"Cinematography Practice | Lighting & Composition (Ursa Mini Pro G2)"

What's up people? Welcome back. How you doing? Thanks. Doing well too. Today we're doing another lighting cinematography breakdown. This was a couple days ago in my living room. I kind of was going for some sort of like interior day, slightly moody-ish, dark. So that's what we're going for today and let's check it out.
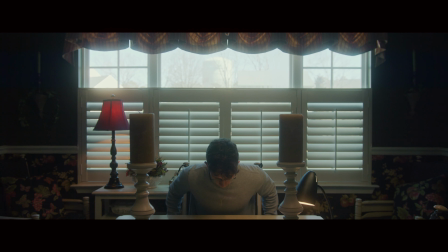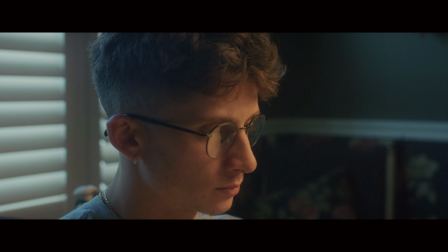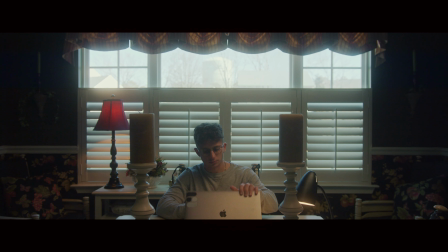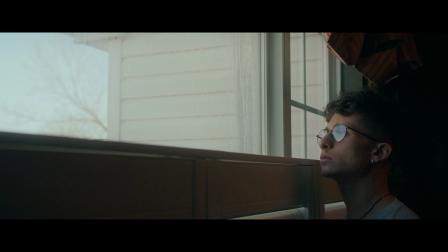So hopefully you enjoyed that video and you're eager to kind of see how I created that look. For most of these videos I try to make them under six minutes so let's hopefully try to make it under six or seven minutes never happens I think they usually become like 15 probably because I just ramble like this I also just want to note that before we start anything I do want to express that I am not any sort of major big DP or anything like that I'm pretty much just learning like you guys and my videos are essentially just me practicing and showing how I did something not saying that this is the right way the wrong way or anything it's just how I'm practicing and seeing what works for me so yeah that's really all I wanted to say.
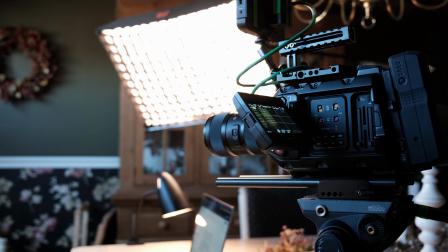[1:48]
All right so for gear I used my Blackmagic URSA I was at a thousand ISO
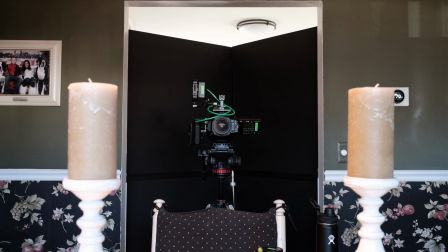[1:53]
5600 Kelvin f2.8 I also had four stops of ND so the reason why I had
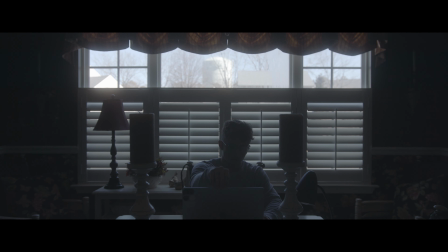[1:58]
four stops of ND was because I was exposing for the background window and making sure that they weren't blown out and
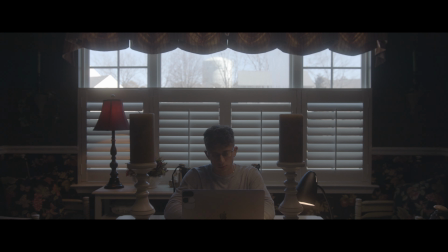[2:02]
I had to essentially bring everything in the foreground the exposure value up to match the level that I was going for based off the exposure on the window.
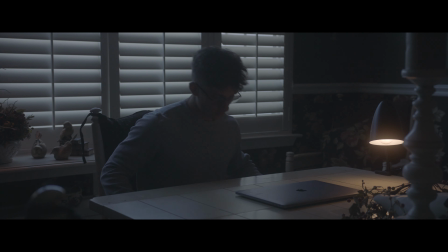[2:10]
For lighting, I had two practicals. I had a 2000 Kelvin light bulb. I had a 2200 Kelvin light bulb.
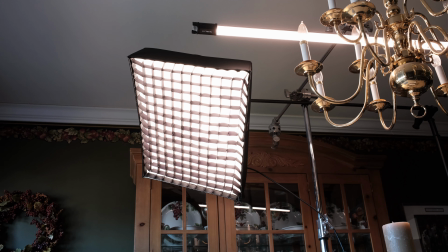[2:15]
I also had my Falcon Eyes RX18 light matte bicolor, and I had a four foot nanlite pavo tube. I also had two black solids pretty much just going into the doorways, blocking any light from any of the other rooms. So they weren't really tight to create a specific contrast ratio or anything. They were just kind of blocking light from other rooms and making sure honestly that my dogs wouldn't come in and bother me. So that's the equipment that I used for this entire project and they weren't changed throughout any of the different scenes. All right so we're going to be going over two different scenes from this sequence. The first one is the wide of me sitting at my desk.
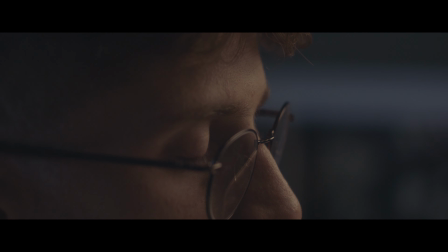[2:48]
The second one we're going to push in for the close-up and the reason why I'm doing those two in particular is because the wide shot and the close-up they're pretty much have the same lighting setup but there's one or two different things that you really have to do for a close-up to to sell it a little bit better. So we're going let's get into the wide setup.
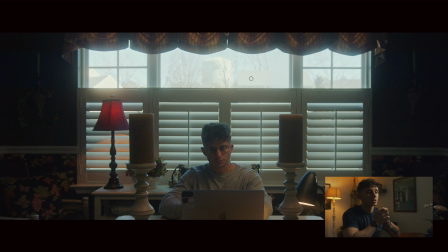[3:05]
All right, so this is the first wide shot here. This is the establishing. And as you can see, I didn't shoot into the L of the room. I shot into the flat side of the room here. But the reason why I did that is because I wanted to play with symmetry. As you can see, the window and the wall are pretty much equal.
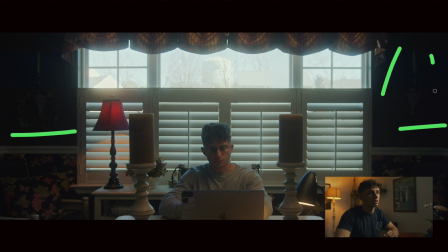[3:24]
The candles here on both sides. I also liked these candles as well playing into the middle and having me kind of dead center in frame. I just liked these kind of leading lines here and I just liked the way that this symmetrical image looked.
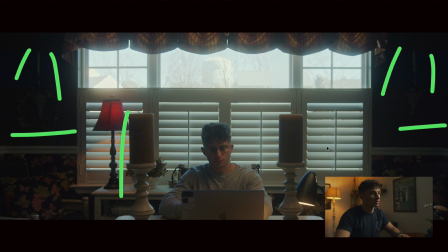[3:43]
The candles also helped with creating a lot of depth. So these images, these candles right here in the foreground, these kind of play into a nice element of like shooting a frame within a frame. So even though the candles don't encompass the whole entire frame, I think of it as a very interesting look because you're looking at me, the subject,
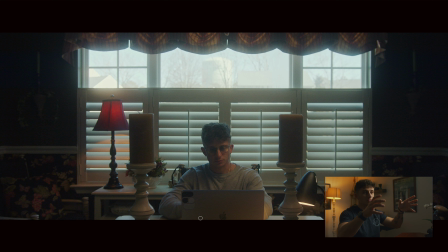[4:03]
through these two candles in the foreground that are almost the same height and width.